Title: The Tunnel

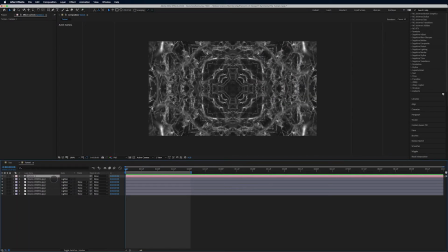(4:10)
Click OK. And let's hit P for position. And let's set this to something. Let's actually back it up here. So we're just dragging left. Maybe
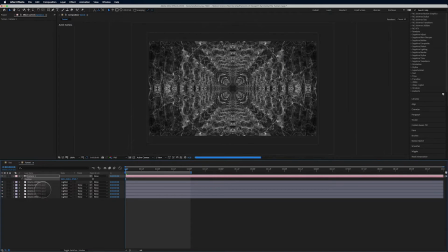(4:29)
somewhere in here. I don't know, maybe something like that. And we'll extend our timeline. We'll go to the end of the timeline here, and we'll move forward.
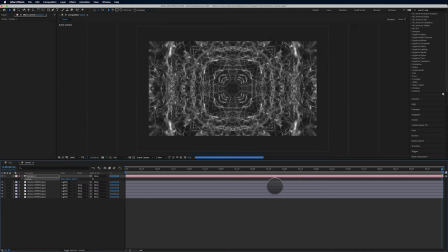(4:40)
And I want it to be pretty slow animation. So maybe something like that. And I didn't set a keyframe. So let me go back here, set a keyframe, and then back to the front. And I think we were at negative 32, negative 34, somewhere in there. Something like this.
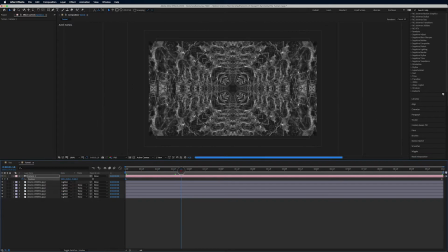(4:59)
That works. So now it looks like we're kind of moving through this tunnel, right? And that's why I got called this tunnel. So we're making an interesting looking tunnel. Let's add a light.
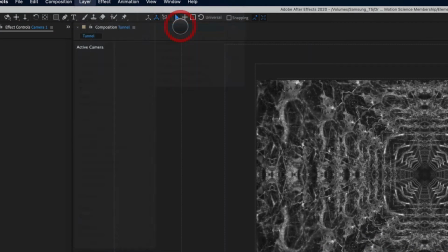(5:11)
Layer new light, and we'll do a spotlight.
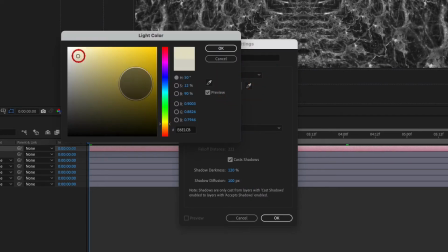(5:17)
And we'll open this up, come up in here, make it a little bit more on the blue side. So it's just a very light blue. It's not 100% white. Rule of thumb, typically you don't want to, your images or your designs are gonna look nicer if you're not 100% white, right?
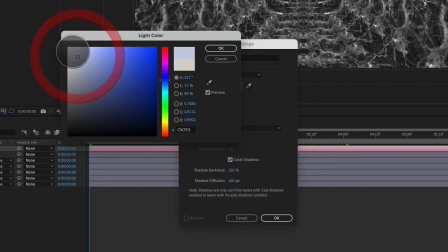(5:33)
Now, sometimes I even forget to do this, and I'll keep them 100% white, and the stuff looks okay.
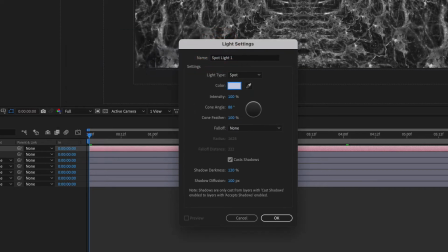(5:39)
But if you get a little bit of a tint, like this little blue tint, it's gonna work a little bit nicer. I'm also gonna drop the intensity down, maybe drop the cone angle down as well. And we'll add that.
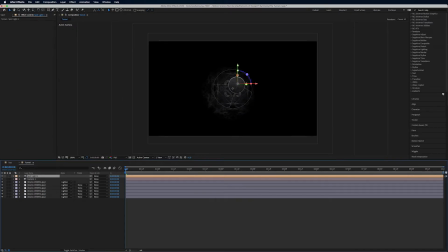(5:54)
And you can see how much more interesting this makes it already, right? So I'm gonna back it up here, and you can see it starts to really it just creates a lot of visual interest, right? Just by using a simple light. Now I'm gonna back it up because I wanna have a little bit of a vignette here.
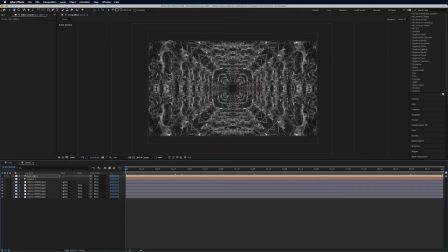(6:12)
If I turn the light off, you can seeing the full edges here, it's just not very pleasing to the eye.
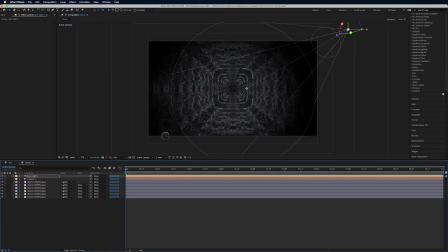(6:19)
It could work, but creating a little bit of a vignette in these corners just makes it a little bit more interesting. So we'll back it up a little bit more. And it doesn't have to be a lot, right? See, there's just a little bit of a vignette there. So that works for me. Something else we're gonna do is, I don't love this look here.
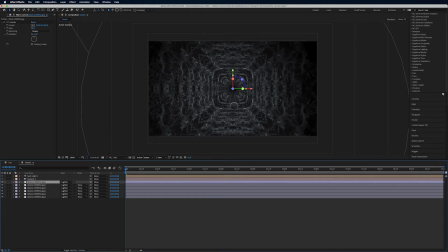(6:37)
It looks very geometric. And even though this is symmetry, there's two types of symmetry, right? There's geometric and there's kind of like an abstract. So I want to create a new solid, and we'll make this black to match the background.
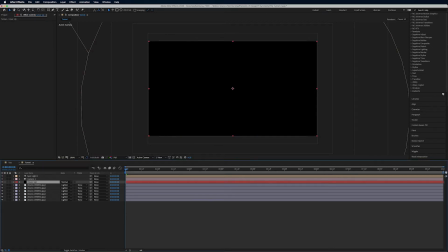(6:54)
And I'm going to call this cover up. And to this, I'm going to apply an ellipse mask. I'm just going to kind of go here in the center, hold down Shift and Command.
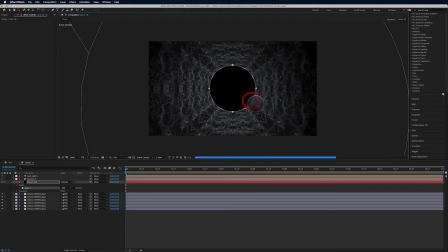(7:08)
And I'm going to drag out something like so. And I'm gonna hit F for feather on that mask. I'm gonna feather this guy quite a bit.
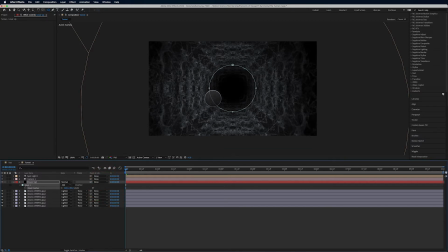(7:24)
I don't want to see all of this, so I think that's probably okay for feathering at 194. I'm gonna hit V for my arrow tool, and I'm gonna double click any point on this mask. And by doing that, it selects the entire mask, right? So I'm only selecting one point here, but if I double click, there we go.
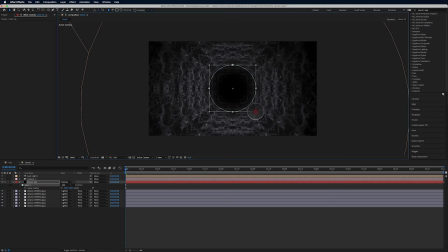(7:41)
And Shift Command to constrain this. Maybe something like that. That might be too big.
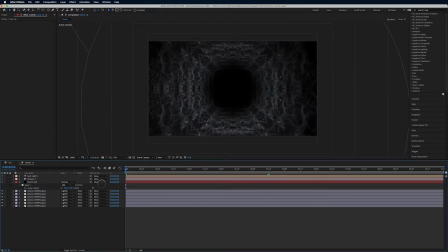(7:55)
But it might work because we're gonna do one more step here. So let's go ahead and preview this really quickly and see how that looks. Okay, so there is our playback, and you can see it's already looking pretty interesting.
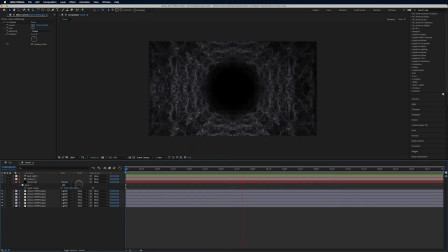(8:10)
Couple things. I think right before I did the pause to do the preview here, I think I said we're going to do one more thing. We're actually going to do a couple more things to this to make it look even better.